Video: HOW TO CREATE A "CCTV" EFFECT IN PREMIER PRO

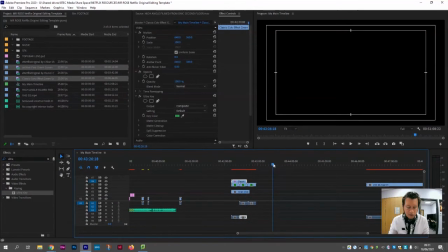(4:15)
And I'm going to need to do it for that top one as well because that's a little bit short too, and put that there.
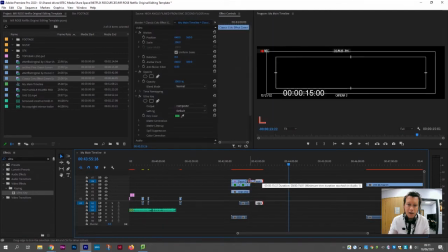(4:21)
My clip ends here, so I can just drag these two back in so that they end at the same time as my original clip.
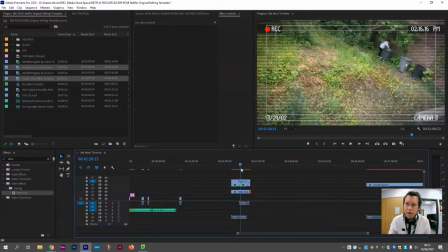(4:29)
Okay, and there you go, that's already looking more authentic than it perhaps did if I were to take those two layers off. Okay, but I do feel like there's perhaps one last trick we can apply here. If you click your original video layer, not the two green screens that you've added,
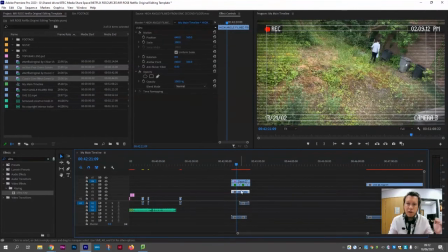(4:45)
your original camera angle that you filmed from the high vantage point from the second or third floor of whichever building you film your CCTV clip from. If we click that clip and go over the effects, we don't want the ultra key anymore. We want something that's referred to as color balance HLS. If you search HLS in the panel, it will appear, color balance HLS.
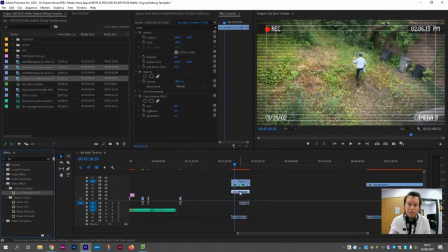(5:04)
Drag it onto the clip and in effects controls, HLS will appear. What we want to do is desaturate. You can go full black and white if you want. It's entirely plausible that a CCTV monitor will be black and white fully. What we might also want to do is desaturate only just a little bit.
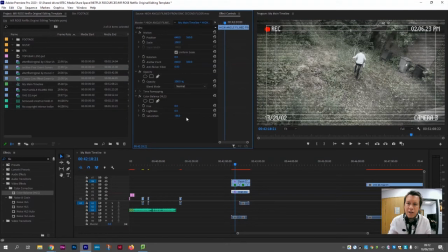(5:24)
So we start to see this kind of old-fashioned, green-tinted, monochrome CCTV monitor. So it is up to you which you would like and which you would prefer. But there we go.
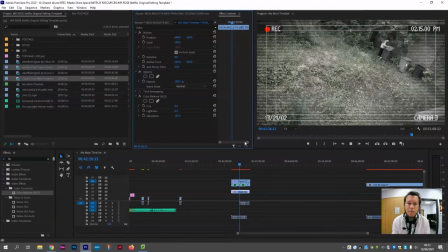(5:36)
That's looking pretty authentic now as a CCTV clip, with the multiple layers all complementing each other, all adding to the immersion of a CCTV graphic that would appear in any security office in the real world. Okay, and there you go.
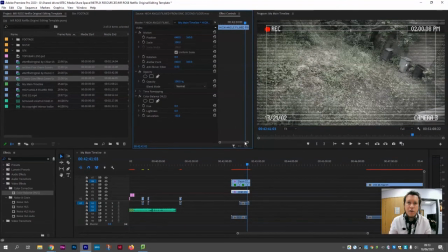(5:55)
Thank you for watching this video. Please like and subscribe. I'll see you in the next tutorial.